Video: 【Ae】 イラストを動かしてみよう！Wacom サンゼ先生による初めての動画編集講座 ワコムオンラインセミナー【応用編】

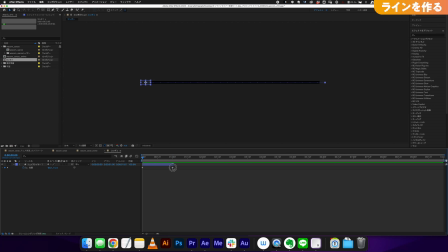でレイヤーの端っこはカットしますもうちょっと早くていいかなこんな感じですかねでレイヤー移動しているレイヤーにこのですねモーションブラーのチェックを入れるとこんな感じでブラーがかかった移動に合わせたモーションブラーというものがつきます
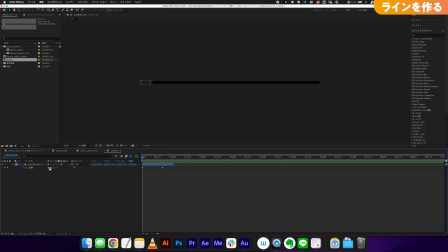これはこれがつくとですねちょっと移動感がより演出されるというか躍動感が出てくるのでおすすめの方法になりますでですねこのレイヤー一つアニメーション作ったのでコマンドDで複製しますちょっとここに1回持ってきますね
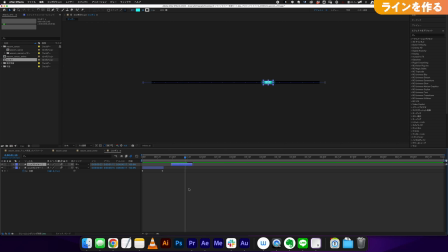これ 今 2 個 通り ます ピッピッと 2 個 通る の で 色 を です ね また黄色 と か に し ましょう か で このイラスト の中 に ある 色 を なるべく 参照 し た 方 が いい と 思う の で
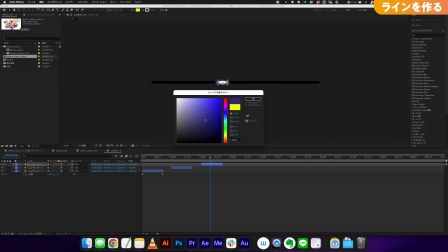ここ から です ね ピック ツール で こんな 感じ で ここの 色味 を 取る こと も でき ます ピッとさらに 複製 し てこの カラー また 新しい やつ です ね カラーピック ツール で ちょっと ここ だ と 結構 小さい の
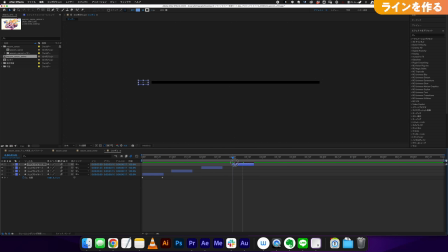あれ です けど この ブルー で あっ たり ピッ ピッ ピッ と赤 も 取り たい な コピー し てピック ツール で ちょっと 濃いこの あたり
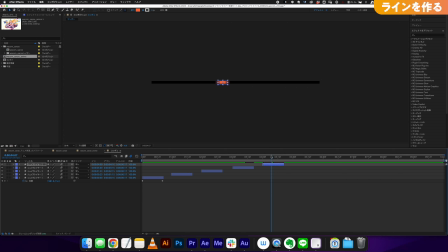とか まぁ ちょっと 今 取り 方 結構 雑 な ん で こっ から 取っ ちゃっ て ます けど まぁ ピッグ ツール で 色 スポイト で 取っ たり も できる の でこの あたり は 活用 し て いけれ ば いい か な と 思い ますで こう ピッ ピッ ピッ と 移動 し てる の が でき まし た と
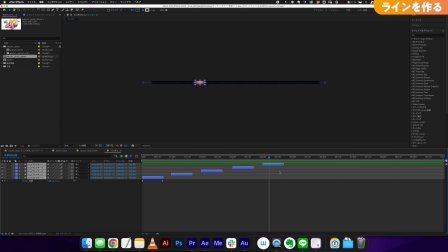でこのレイヤーですね今5個あるのでコピーして上にずらしてずりずりとずらして階段状にしますピーピーピーといいですね移動しているのがいくつかできましたこのコンポジションの名前
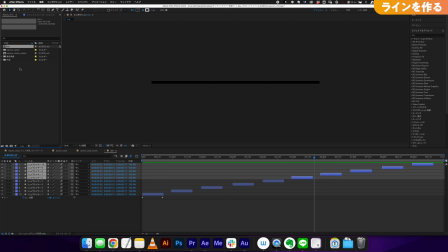LINEとしておきましょうLINEでこんな感じでまたさらに新規コンポジションで今度HDサイズのコンポジションを作成します1920-1080-24コマになってますでコンポジション名前背景用ライン図としておきます
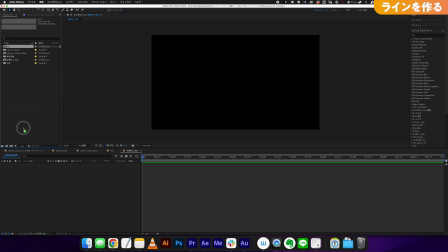でここにですね先ほど作成したこのラインを入れますこんな感じですね大きいコンポジションに先ほど作ったこの細いコンポジションが入っている状態ですはいではですねこちらをさらに複製します複製してずらします
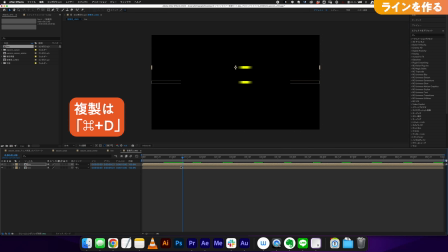そうすると2つになっているのでこうなっているのでちょっとですねペッペッペッペッとコピーしていくつかランダムに適当にちょっと置きますね
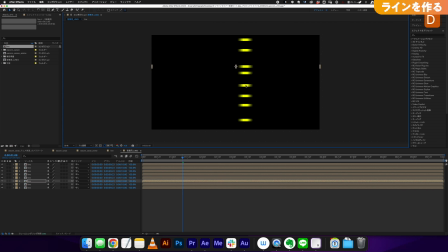こんな感じですかねもうちょっとバランスとかはちょっとラフで全然いいのでこんな感じでいくつか置きましたこの状態だと全てのラインが同じタイミングで出てしまって面白くないのでちょっと簡易的ではありますがいくつかレイヤーをずるずるとずらして
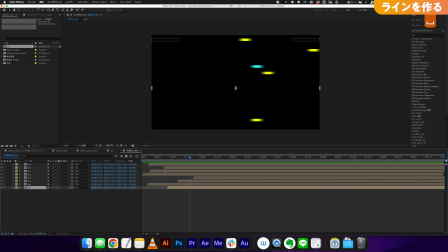こんな感じでレイヤーのタイミングをずらすことによってよりランダム感が生まれたのが分かるかと思いますはいじゃあ一旦これで背景のラインが完成しましたでえーとですねこの作成したその他のコンポジションのことを
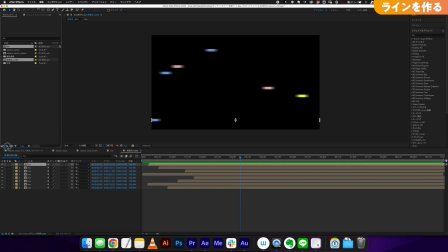After Effectsはプリコンポジションまあ素材用のコンポジションっていう意味に近いんですけどプリコンポジションって呼んだりするのでここプリコンプとしてちゃんとフォルダ分けをしておきましょうで先ほど作成したこのWacomサンゼアニメに戻ります
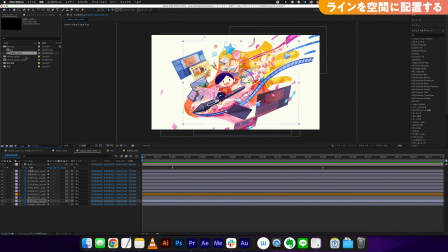はいではここに先ほど作成したプリコンポジションの背景用ラインを一番下の方に入れておきます
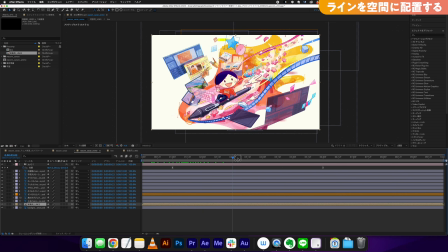でここもですねこのレイヤーも3Dレイヤーにしておきましょうこんな感じですね横から見てみるとスタムビューで見てみましょう
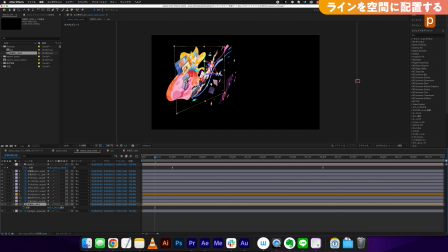今Z軸動かしていないのでポジションで奥の方に持っていきます
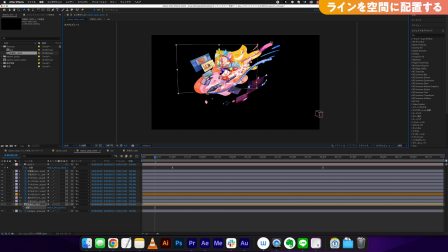かつですねこのキャラクターの移動が斜めに移動している雰囲気があるので回転を斜めにかけます斜めに走っているようにするって感じですね
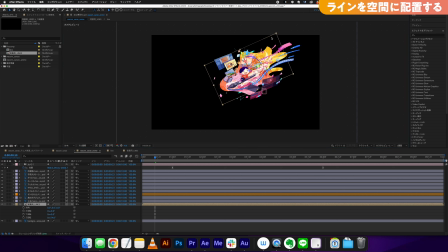こんな感じかつカメラから見た時にこの端っこが切れてしまうと切ないので端っこ掴んでグイッとシフトキー押しながらドラッグすると拡大できますのでこんな感じにすると斜めに走っているような感じになるかと思いますではカメラをアクティブビューに戻します
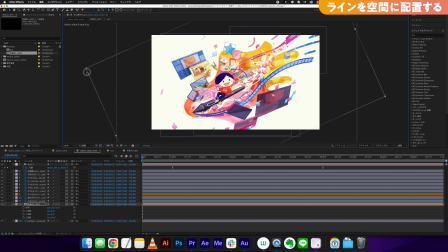まだちょっと見切れてましたねちょっと大きくしましょうか
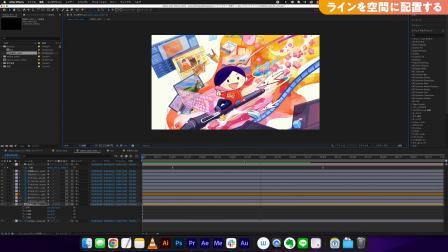はいいかがでしょうかやっぱりこう対象物があると
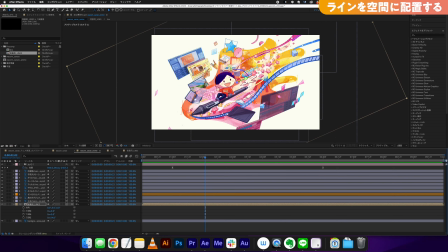やっぱり一気に移動感って出てくるんですよねこのレイヤー自体サンゼ君がいるレイヤー自体は止まっているんですが奥が走っていることによってこの物自体物体自体が移動しているかのように見えてきます車に乗って外の景色を眺めているような状態ですかね
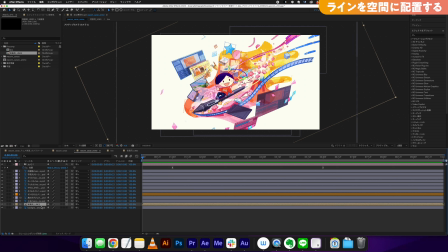それに近いというかなんとなく移動感を感じるとポイントとしては背景のレイヤーを今一番奥に置いたんですがちょっと手前にもシュンシュンって飛んでた方がかっこいいと思うのでコマンドDで複製して一番上に置きますでかつですねZ軸今奥の方にあるので手前に持ってきましょう
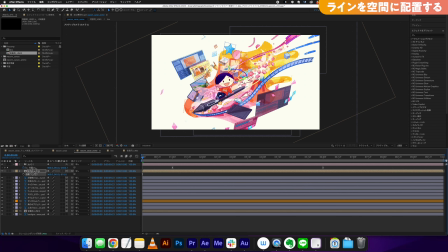グググと手前の方に持っていってでサイズが今でかすぎるのでちょっと縮小しますこれタイミングずらしましょうかタイミングずらしてちょっと拡大してこうしておきましょうそうするとポジションもうちょい手前にしよう
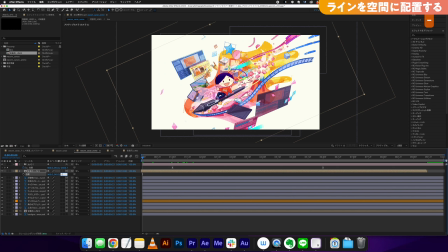こんな感じZ軸で今マイナス700ぐらいにしましょうか
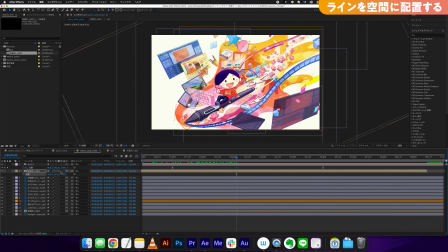そうするとこのサンゼくんのですね手前の方もレイヤーが走っていくのでより立体感を感じやすいと
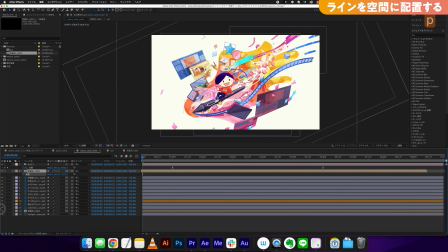ちょっと近いかなもうちょっと手前にしようかな-1300くらいにしようかな
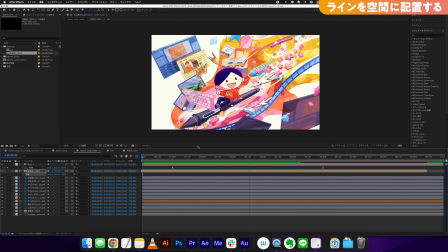Z軸ではいいかがでしょうかこうするとこの謎のカラフルなサイバー空間というか
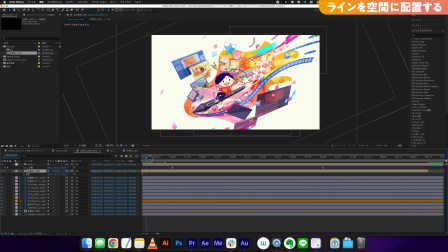ドラえもんの4次元ポケットの中みたいな感じで
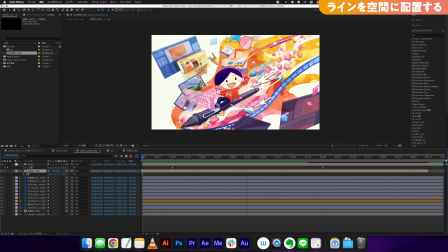中を移動してるみたいな雰囲気が出てきましたはいいかがでしょうかどんどん面白くなってきました
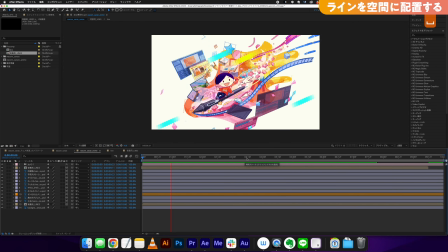ではここからは基本的なアニメーションのプラスアルファでLINEも追加できたので
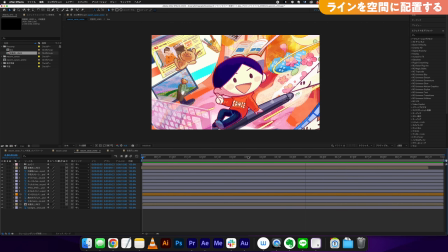ちょっと余談というか味付けの部分になっていきます
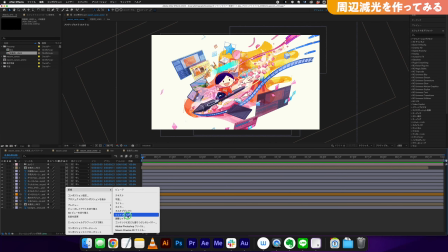After EffectsはPhotoshopに似ているので画面の味付けなんかもこれからしていくと
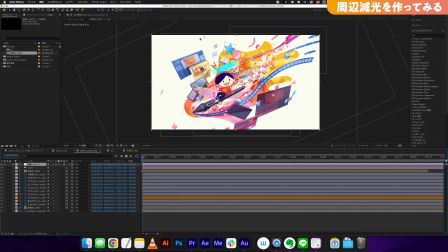さらに楽しくなってくると思いますよくあるのは画面のこの周辺原稿ですね画面の四隅が少し落ちているという状態イラスト描く方もやったりすると思うんですがそれをやると結構立体感が生まれやすくなるのでそのあたりもやってみましょうこちらですね今調整レイヤーを一つ出したので
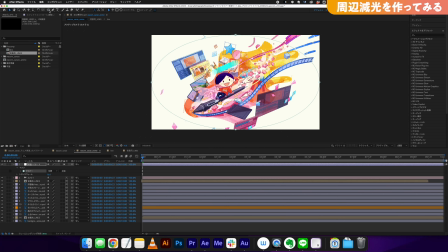調整レイヤーに対してこの楕円ツール楕円ツールをダブルクリックするとこの調整レイヤーいっぱいいっぱいに楕円が生成されますここに対してエフェクトですねエフェクトでカーブとやると
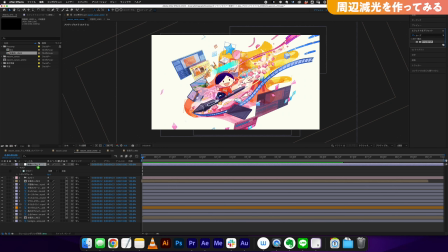Photoshopなんかでおなじみのトーンカーブを適用することができますこれを調整レイヤーに置きますとエフェクトコントロールパネルが表示されますエフェクトコントロールパネルはこの辺りに
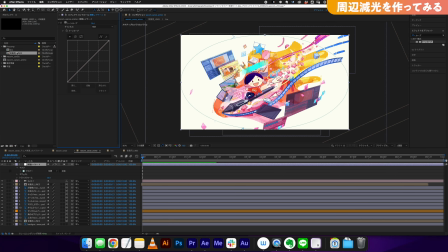パネルはドラッグで移動できるんでこんな感じでプロジェクトパネルとエフェクトパネルは独立させてみせた方がいいかなと個人的には思ってます選択してレイヤーに適用されているエフェクトが表示されますこれどうなるかというとこんな感じで今切り取った調整レイヤーに対して
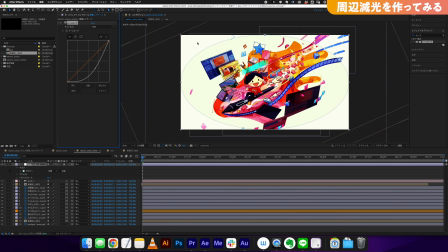こんな感じでトーンカーブで調整していると今回周辺原稿がしたいのでマスクを反転させましょう